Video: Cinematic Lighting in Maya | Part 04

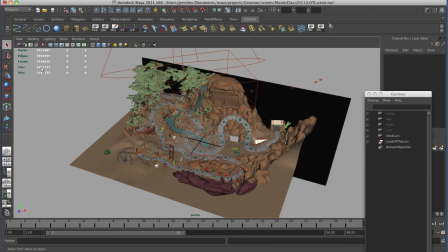It's looking like, as for faces, looks like almost two million polygon faces in the scene.
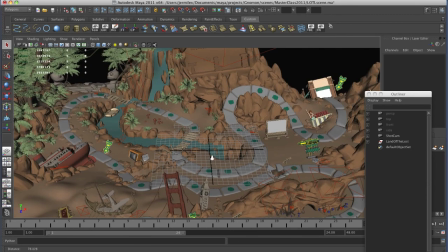Not the heaviest of scenes, but you know, it's still pretty intense. Here's my actual model and my lights.
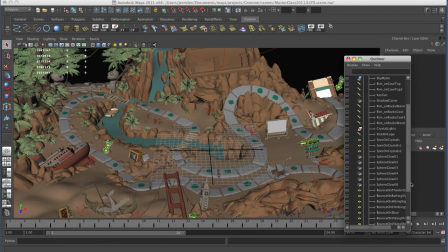So a little bit more complex than what we had done before, so quite a few more lights. I have a sky matte, so this is a matte painting that I put back here,
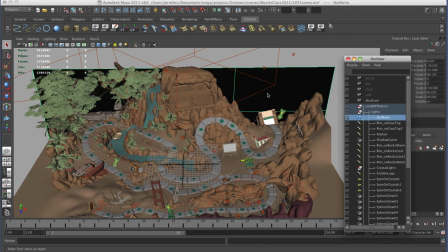you know, that would be, you know, kind of just a painted element, you know, far, you know, sky.
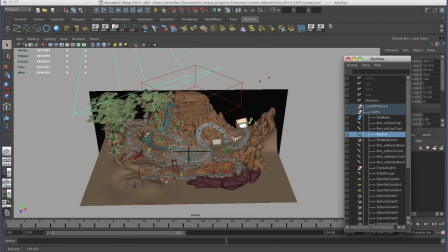And then I've got a sunlight that is, again, just a giant spotlight, so I could kind of control this, you know, coming into the scene.
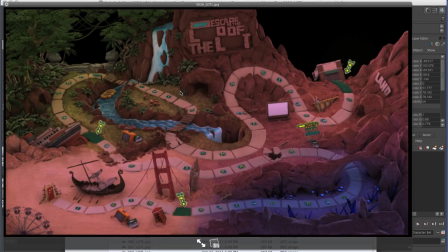Let's kind of go one by one, you know, through these renders. So here's the ambient occlusion just by itself with the geometry, fully shaded geometry but just ambient occlusion so no actual lights it's an amazing trick you can get away with a whole lot with with that trick so
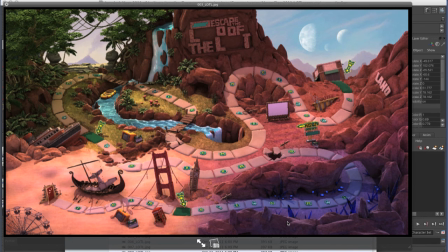here it is with the key light and the ambient occlusion and the matte painting so just that one spotlight kind of shining into the scene with ray trace shadows so that I can kind of get nice you know nice sharp shadows and I'll have to worry about texture resolution I didn't like that the sunlight was coming down into the cave area though so i put a shadow blocker
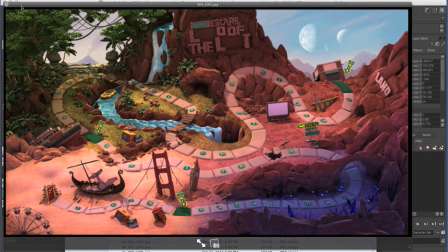and so the shadow blocker is simply um a cube
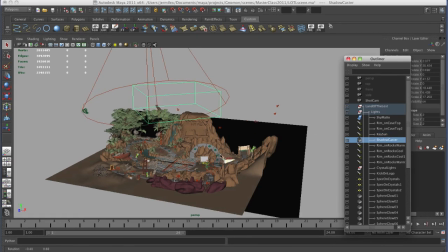in the scene shadow caster it's just a cube i've hand placed um you know kind of look through
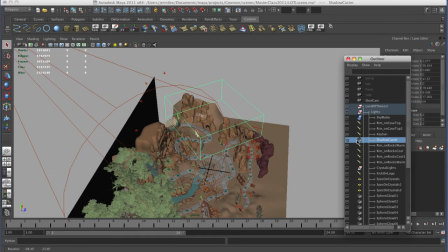that light and this only cast shadows it's not visible it just is
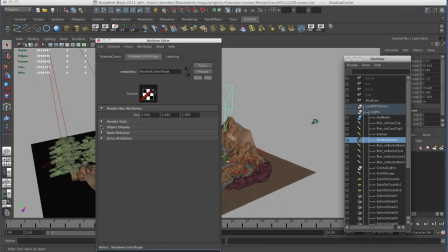a shadow casting object so i can say you know render stats it casts and receives shadows but its primary visibility is off
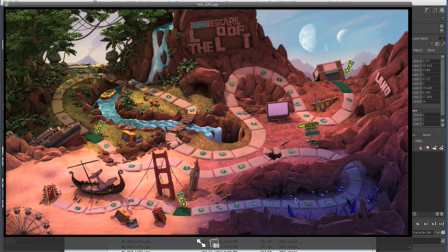so that kind of blocks that shadow you know in that area then I have little bounce lights it's kind of hard to tell the difference here but there's little bits of bounce that are coming up you know hand placed little bounce lights in certain areas that just look too dark
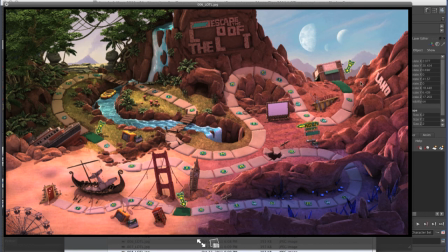then I've got some rim lights that I've put over here to kind of help these rocks stand out a bit more kind of like the sketch you know so these are kind of hand placed you know bounce or kind of rim lights then i've got glowing lights from these uh crystals you know
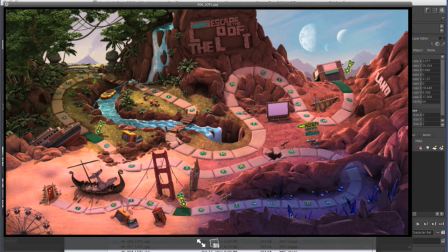kind of wanted the crystals to look like they were glowing from within so these are just little point lights with soft shadows you know they come from you know these crystal areas
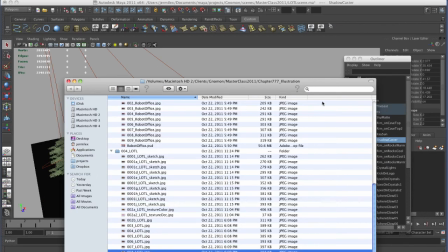i also have a trick that i like to do with prim spheres so if i look at if you say volume
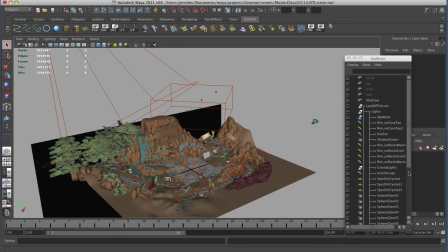primitives i should say volume primitive spheres. So if we look at these, I have spheres here.
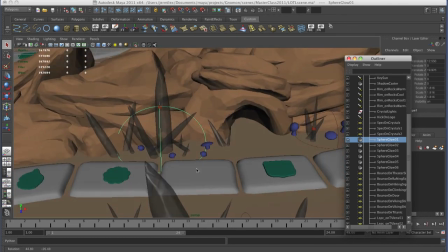I just kind of place them in the scene, tint them kind of purple in the hypershade, and what this does is it makes like a foggy cube,
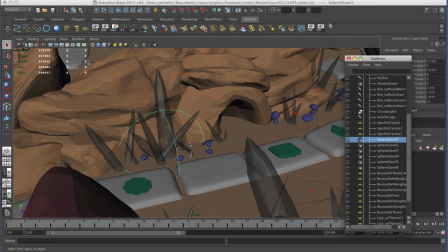and so I can kind of mimic the idea of volumetric light, even though it's really cheap. You know, prim spheres I can use, you know, quite a few of these and give this kind of glowing light.
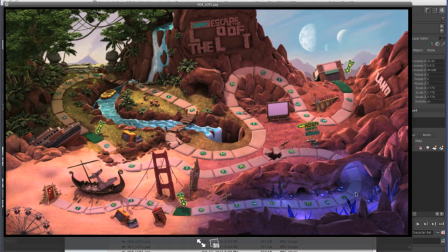So here we go. So this is without and with. So it adds just this little bit of glow without being a fake glow. It's actually kind of 3D. Then I have some extra kind of specular highlights that hit these crystals, give them a little bit more life,
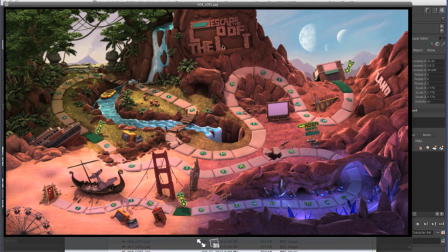a little bit of kind of a top spotlight on the logo. And then you can kind of see the final image with, you know, a little bit of bloom around here, and there's a little bit of Photoshop work here, you know, adding in the waterfall and the mist. This is just kind of hand-painted.
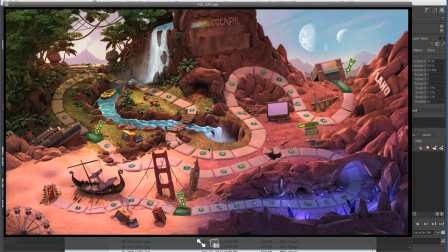The client took this then, you know, did After Effects work to, you know, do all the animation, and then brought it into Flash, and it turned into an online game. So, you know, there's a more complex example using, again, a very simple lighting setup,
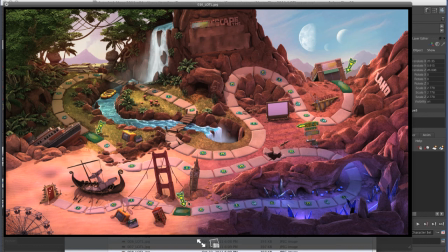you know, but it goes a long way and was able to render pretty high resolution in a short period of time.